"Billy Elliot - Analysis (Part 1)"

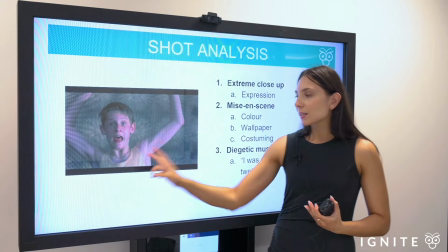Now, you can see in the background there are these little moments of yellow, and there's also yellow in Billy's dress, his costuming, which is also part of mise-en-scène.
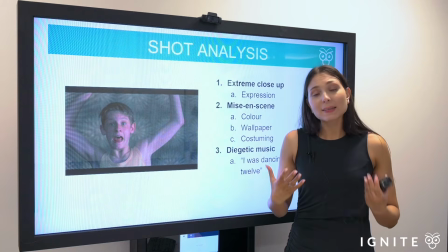Yellow is important because it's a bright colour, it symbolises happiness, and this starts to establish not only that correlation,
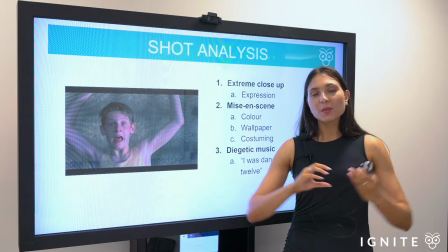like we said, between dance and Billy's happiness, but also the happiness he brings as a child within his innocence.
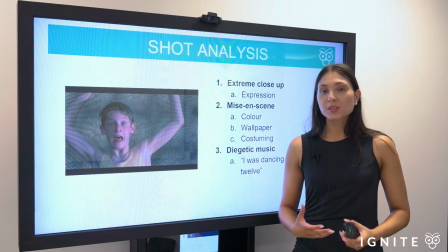And then we also have the diegetic music which plays from the recorder in the house.
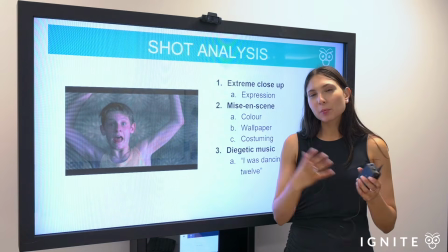And while we don't need to quote from the lyrics, it is important to understanding how the scene is functioning in its entirety,
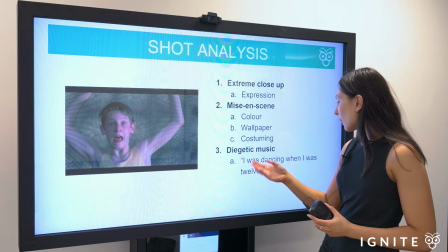and the lyrics in the song are, "I was dancing when I was 12.
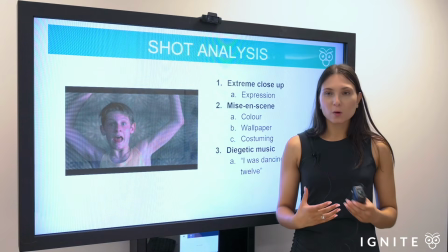So there is this kind of symbolic connection between the lyrics themselves and how the narrative of Billy Elliot is established from the opening.
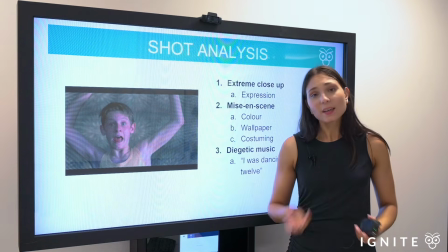He was dancing when he was young,
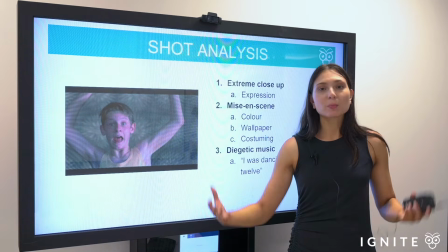and that initial love for dance grows to become his incredible success as the lead ballet dancer in Swan Lake.
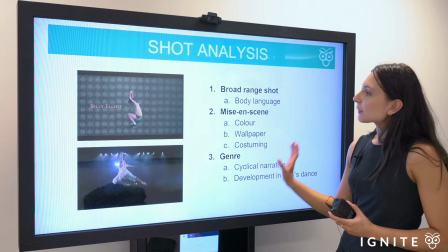Okay, then we take a look at the next shot over here within the frame.
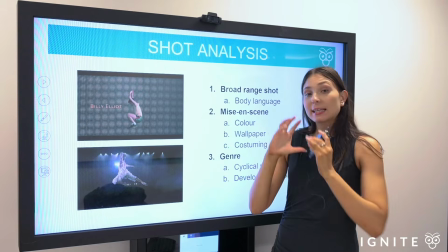We've got a broader range shot, and again we see the movement of Billy, his body language, his full immersion in the dance, again establishing his passion.
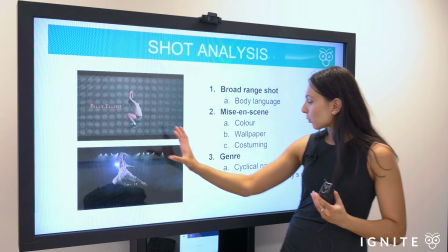The mise-en-scène, the color, the wallpaper, the costuming is all still important, but more importantly we've got that reference again to the genre.
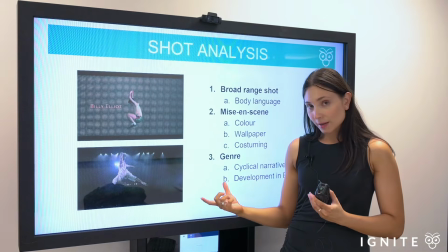And what I wanted to reiterate here is I've got a shot here from the closing aspects of the film, the final scene where he comes onto the stage and he dances for Swan Lake,
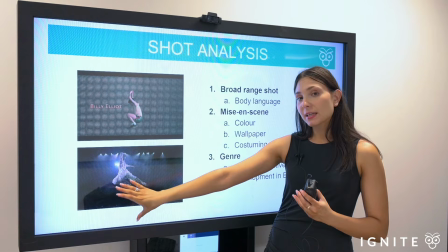and you see how his initial passions are fulfilled by the end of the text, and that feeds into the Bildungsroman genre there.
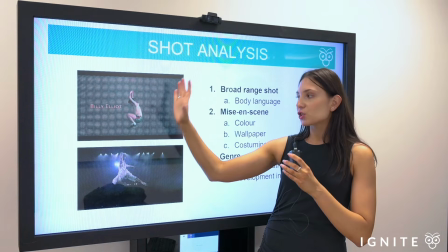So leading on from the initial shot, you can see how the composition continues through to establish Billy's character,
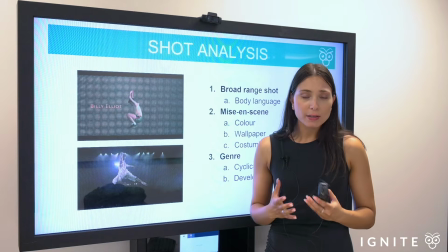his love for dance, and this is all within the opening, I think, 45 seconds to the film,
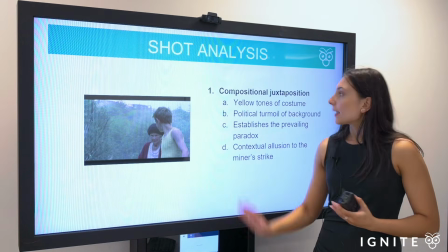and we've taken away all that analysis from that. Okay, and then we skip forward slightly to his care for his grandmother.
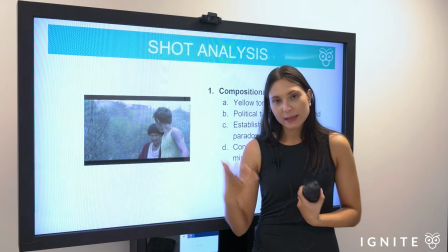She goes missing in the opening scenes and he goes to look for her.
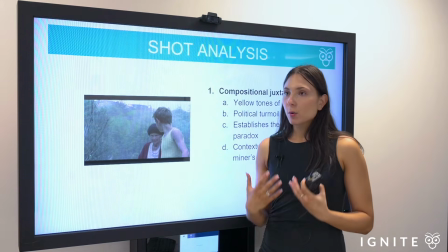And we know that the role of women in the film is quite important because Billy has his absent mother figure.
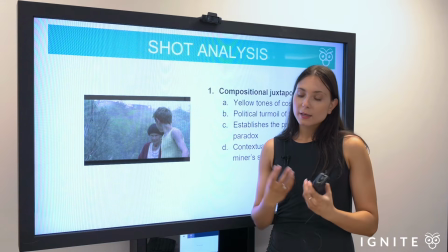So we can see that the lacking of a maternal figure is sometimes then
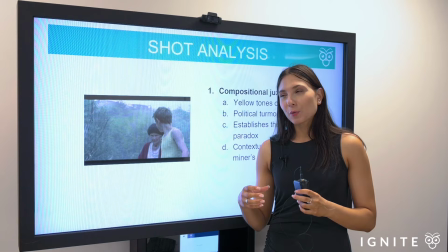substituted by his grandmother and her almost a mindless support for the ballet.
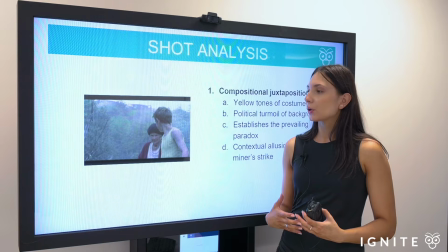She recalls how she really loved to do that as a young girl, and of course his dance teacher as well.
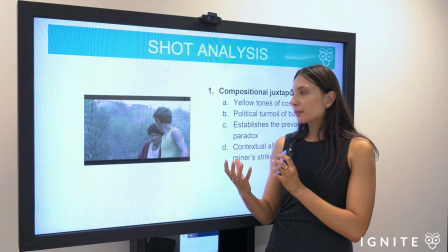So the role of women in the film is quite important.
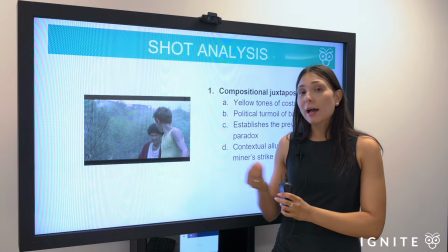Perhaps the absence of the maternal figure feeds into his desire for a more kind of feminized love for dance.
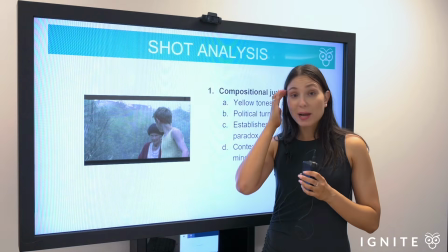There is some sort of correlation or analysis that could be made there.
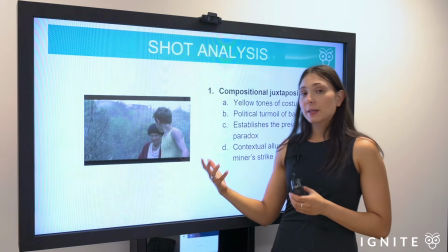But what I did want to point out here is that central aspect of form within the film, which is that of compositional juxtaposition.
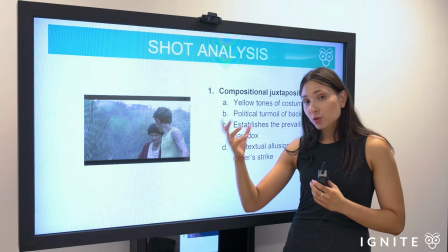And you can see in the background of the shot, now depth of the shot, what's in the background and foreground are all key aspects of composition.
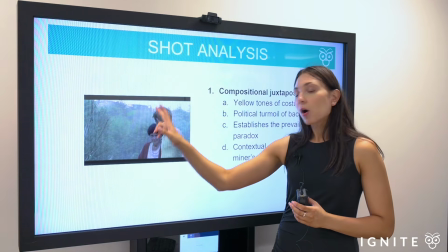You can see the remnants of the Midas strike in the background.
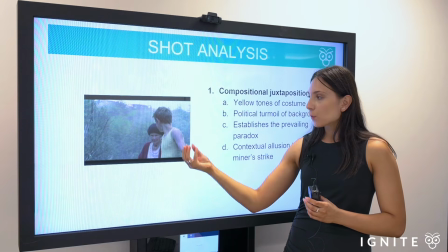And yet in contrast in the foreground, you've got the
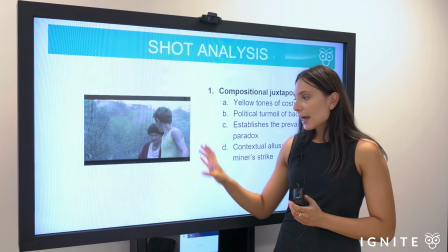unwavering love that Billy is always willing to give, and also the bright colouring of his singlet sits in contrast.
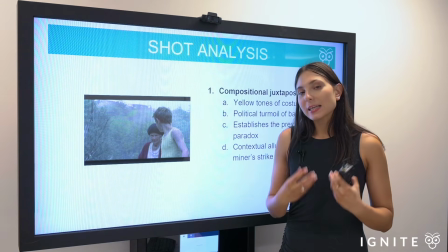And again, it is symbolic for his love and his passions,
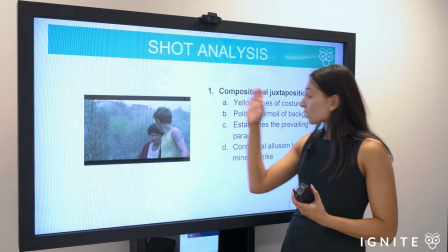as in constant contrast or tension or juxtaposition with all of his surroundings.
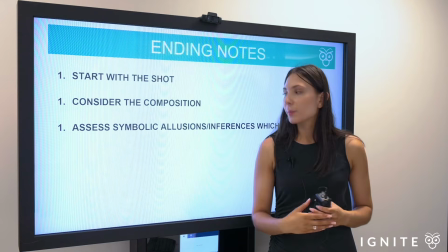Okay, so as a little summary of what I went through there in terms of analysis, I want you, whenever you're looking at analysis, to start with the shot.
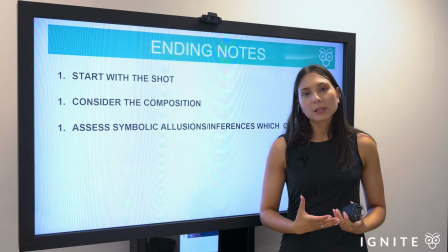Do we have a close range shot, a broad range shot, and what kind of symbolic analysis can you draw from that starting point?
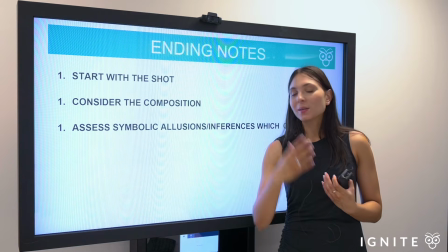Then I want you to consider the composition. What's in the foreground? What's in the background?
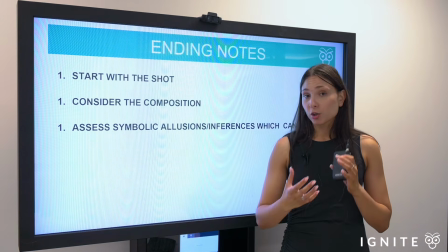What inferences can we draw in terms of what we're focalizing within the shot?
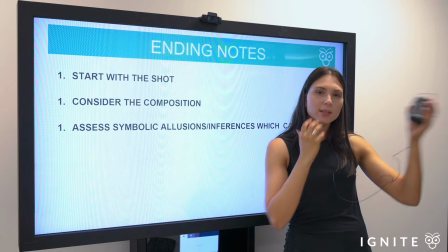We're looking at Billy, remember, in contrast to what was happening in the background. What narratives are told within those tensions that you see?
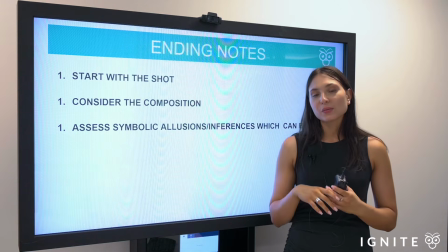And then assess the symbolic allusions or inferences within the text. What does the color symbolize?
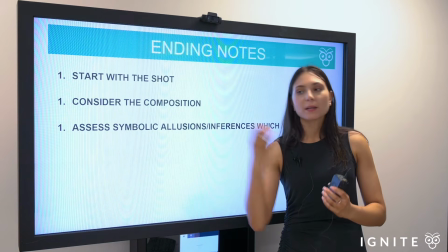What does the setting symbolize? What can we read between the diegetic music and the expressions on Billy's face?
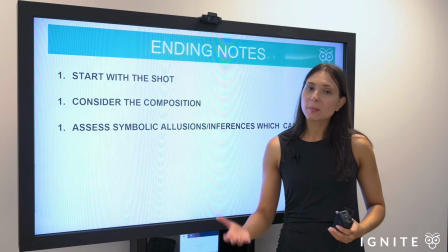All right, so start with the basics and then start thinking about symbolic analysis that you can draw from there.
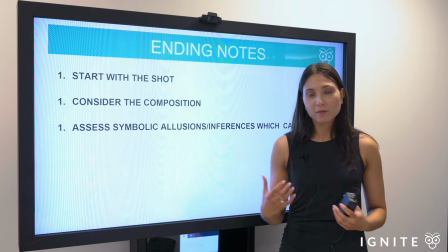All right, guys, well, thank you so much for watching. I hope that you found some of that analysis helpful, particularly if you're a student. And I was in that same position where I sort of struggled with how to unpack film analysis. If you have any questions, please do comment and we will get back to you.